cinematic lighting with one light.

Hi there, it's Master X here again. And today we are here somewhere in Ashaiman and we are shooting this scene with one of my very best actress I've ever worked with.
Hi. Yes.
So in this scene I want to break down the lighting we would use. A dramatic, moody kind of light. Let's just get straight into it, yeah? So I am using just one light. Let me show you the light.
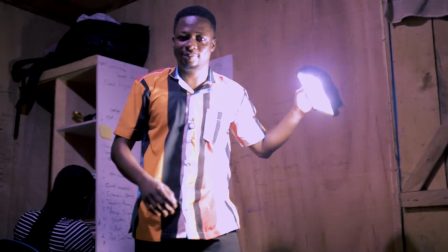0:30 This one. I'm using this light.
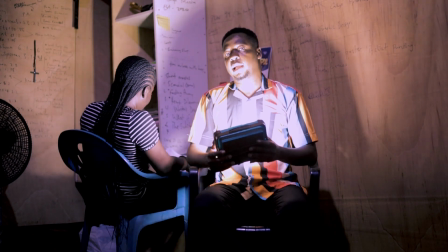0:32 So because I am going for a dramatic look, I cannot point the light to my model like this.
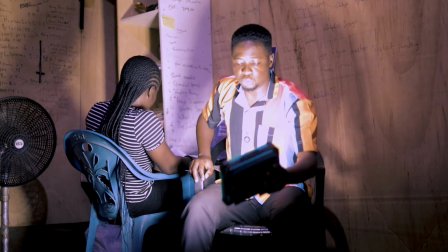0:39 It makes it look amateur and stuff, yeah? So all I have to do to get a cinematic look is to
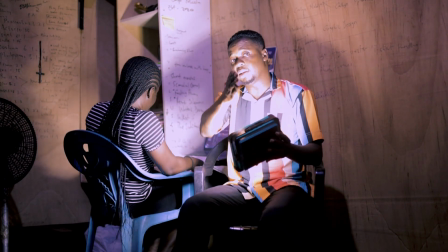0:47 position this light that my camera here now films her shadow side.
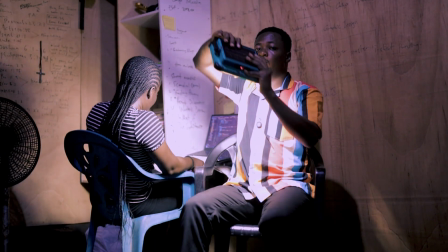0:53 So I have to find a way to do it this way.
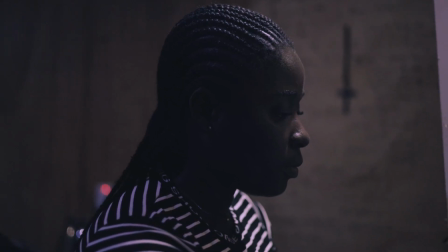0:58 The moment I position the light this way, now the camera is filming her shadow side.
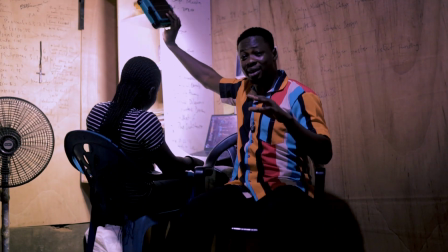1:03 I like to light the background instead of the character.
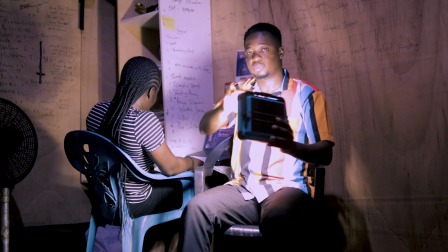1:06 Lighting the character and leaving the background makes the character very flat in the scene.
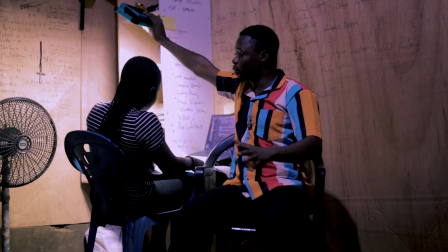1:12 The moment I light here like this, now you realize you can see the character even though she is dark.
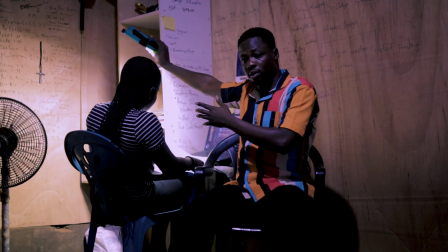1:18 You can see her because there's light in the background. So I am going to position this light up there.
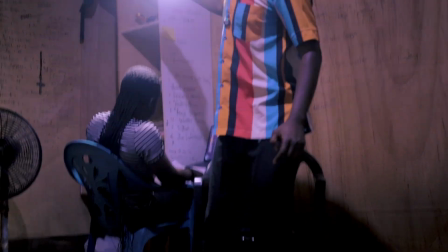1:27 So like that.
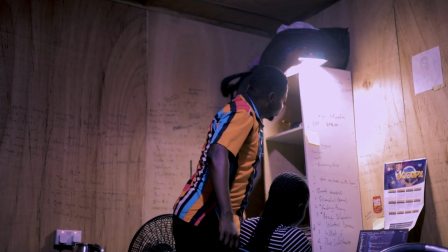1:29 Just positioning this light here like this creates the mood that I want.
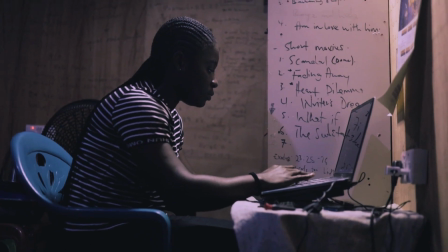1:37 And now you do realize that I do not have the shadows that I had before. So you don't need much to be able to pull a scene off. This has been your simple cinematic lighting with just one light. Thank you for watching.